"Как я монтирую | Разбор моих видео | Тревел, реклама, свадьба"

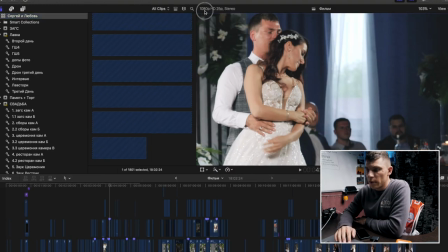1239s
Просто копируешь их через Command-C и вставляешь их в основной свадебный проект. Вот так выглядит таймлиния готового свадебного фильма, хронометраж 18 минут.
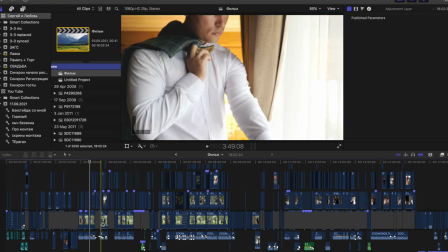1247s
Если будет интересно разобрать такую таймлинию жесткую, пиши в комментах, задавая конкретные вопросы,
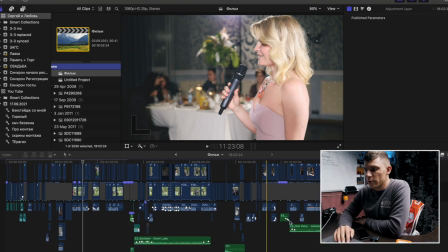1252s
что нужно, что интересует, чтобы я не грузил тебя лишней всякой фигней, как сейчас.
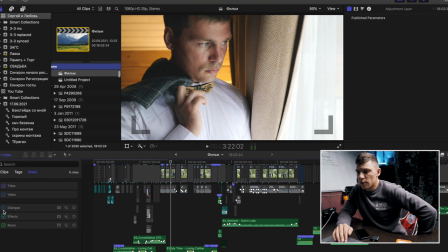1257s
По звуку здесь все стандартно, саунд эффектами я особо не увлекаюсь в фильме.
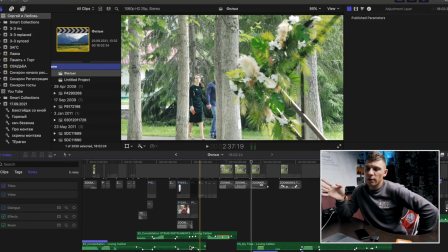1262s
Иногда только использую, вот, например, песни в инструментальном исполнении и коллаборирую их с песнями, полными версиями той же самой песни.
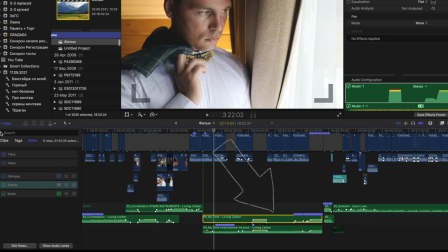1270s
Как, например, вот здесь, где переход на танец, я подключил вокал. Такая штука доступна в Epidemic Sound, то есть ты находишь типа целиковый трек,
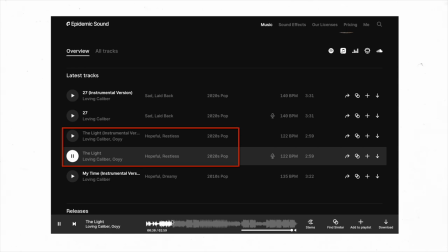1278s
и ты всегда можешь найти к нему тот же самый трек, только без вокалов, инструментальную версию. Также ты можешь типа трек разбить, вынуть из него только барабаны, там только гитару или только мелодию. Это на самом деле тоже очень круто и очень удобно.
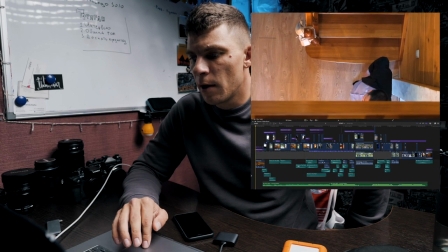1293s
Буквально несколько слов про клип. Здесь мне на самом деле повезло с треком. Он мне попался практически сразу же на Epidemic Sound, прям свежак.
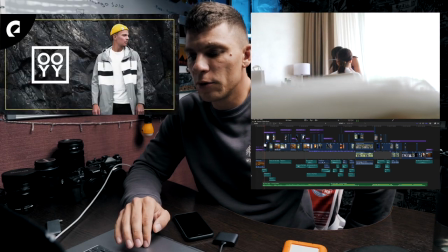1301s
Коллаборация электронщика ОУ, если такого не знаешь, и сладкоголосого Loving Calibre.
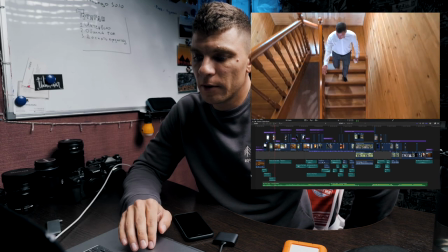1306s
Трек называется The Light. Он зашел мне с первых нот. Я подумал, что для этих ребят он просто идеален будет.
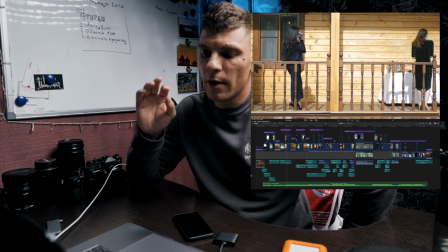1314s
И я всегда, когда выбираю трек, сразу же до его прослушивания обращаю внимание на вейв-форму, вот эти пики, и я примерно могу понять, подойдет такой трек или нет.
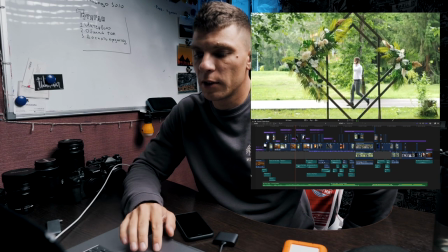1323s
Ну, то есть, соответственно, по вот этим вейв-формам, по пикам.
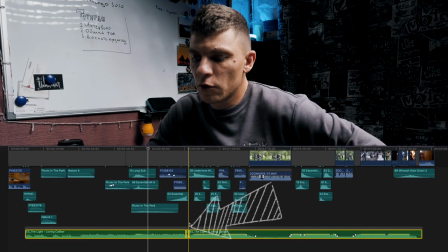1326s
Здесь это тоже видно по вот этому перегрузу, вот в этом месте, что в песне будет какая-то подводка, а потом начнется вот этот замес мясной.
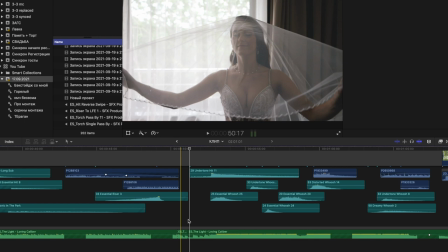1333s
Дальше дело также за малым. Просто набираю кадров под бит, обычно я также намечаю их клавишей M маркерами,
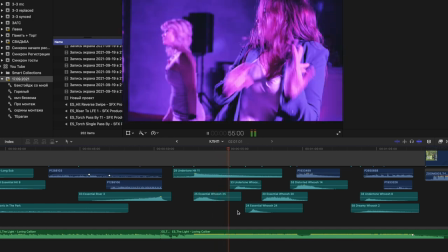1340s
и я этого могу не делать, в принципе, без разницы, если бит прям виден на вейформе.
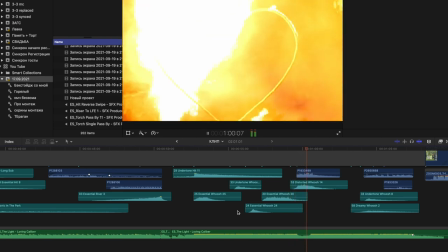1344s
Не стесняйся, еще раз говорю, сокращать кадры, присматриваться к движению в кадре, чтобы все было монтажно. Про логику монтажных клипов мне хотелось бы сказать тоже пару слов, что нужно подмечать в свадебном дне какую-то особенность этого дня, брать ее за основу клипа.
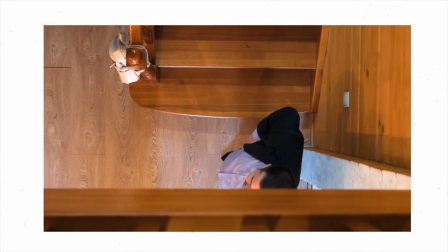1358s
Так я поступаю и поступил с этим клипом.
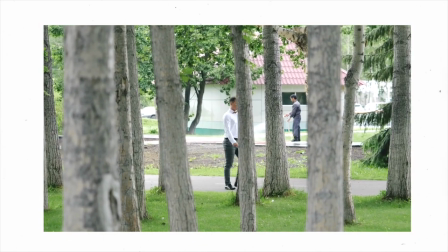1361s
В этом дне я сразу же подметил, что жених слегка находится на какой-то такой нерве, постоянно что-то носится, кто-то его отдергивает, он суетится.
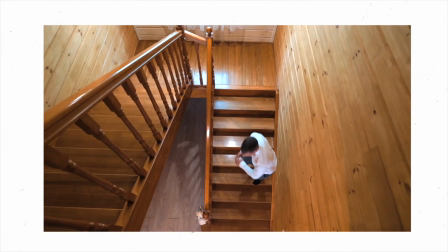1368s
Я сразу же у себя еще в тот день вот это в голове отложил, что нужно будет это взять за вот этот типа, ну, прикол такой и на нем все завязать.
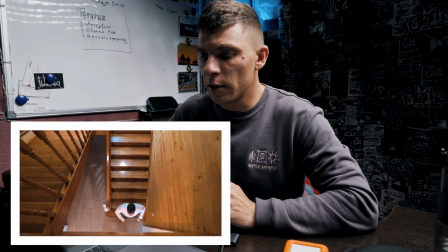1376s
Таким образом я вот использую это в начале клипа и показываю вот здесь как бы вот эту суету
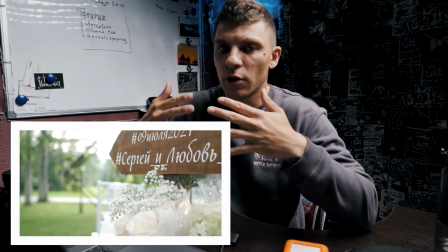1380s
его и монтирую с безмятежными ворами невесты и сборами гостей,
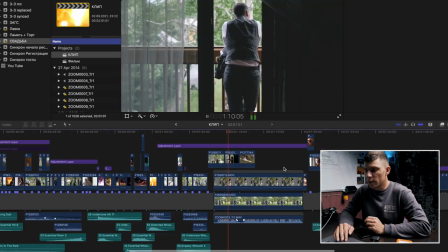1385s
как все подтягиваются там и все такое. Дальше танцы, там ключевые слова, которые происходят на свадьбе, и дальше идет мясной замес.
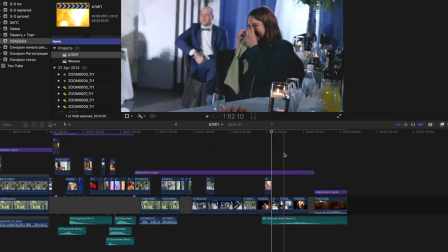1393s
Танцы, какие-то топовые моменты дня, танцы, моменты. И в конце я использую кадр, как бы снова возвращающий нас с начала дня.
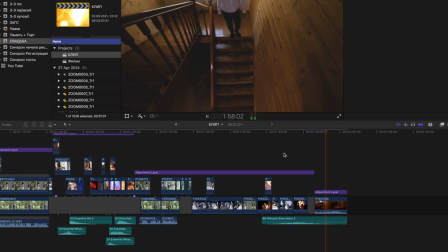1401s
Спускается по лестнице, все-таки, ну и на этом все, за перила ушли. Так, ну что ж, наверное, пожалуй, это все, что я хотел сказать. Поэкспериментировал я вот над таким форматом. Если тебе зашло, дай знать. Я особо не готовился к этому видео. Просто, грубо говоря, экспромтом взял, открыл три проекта и пробежался по таймлиниям. Надеюсь, что ты узнал что-то из этого нового, что для себя подметил на будущее и будешь этим пользоваться. Меня бы, например, такое видео порадовало бы от какого-нибудь монтажера. Поэтому на этом все. Удачи тебе, побольше снимай, больше монтируй. Хороших тебе кадров, быстрого монтажа. Где моя крышка? Вот она. Все, пока.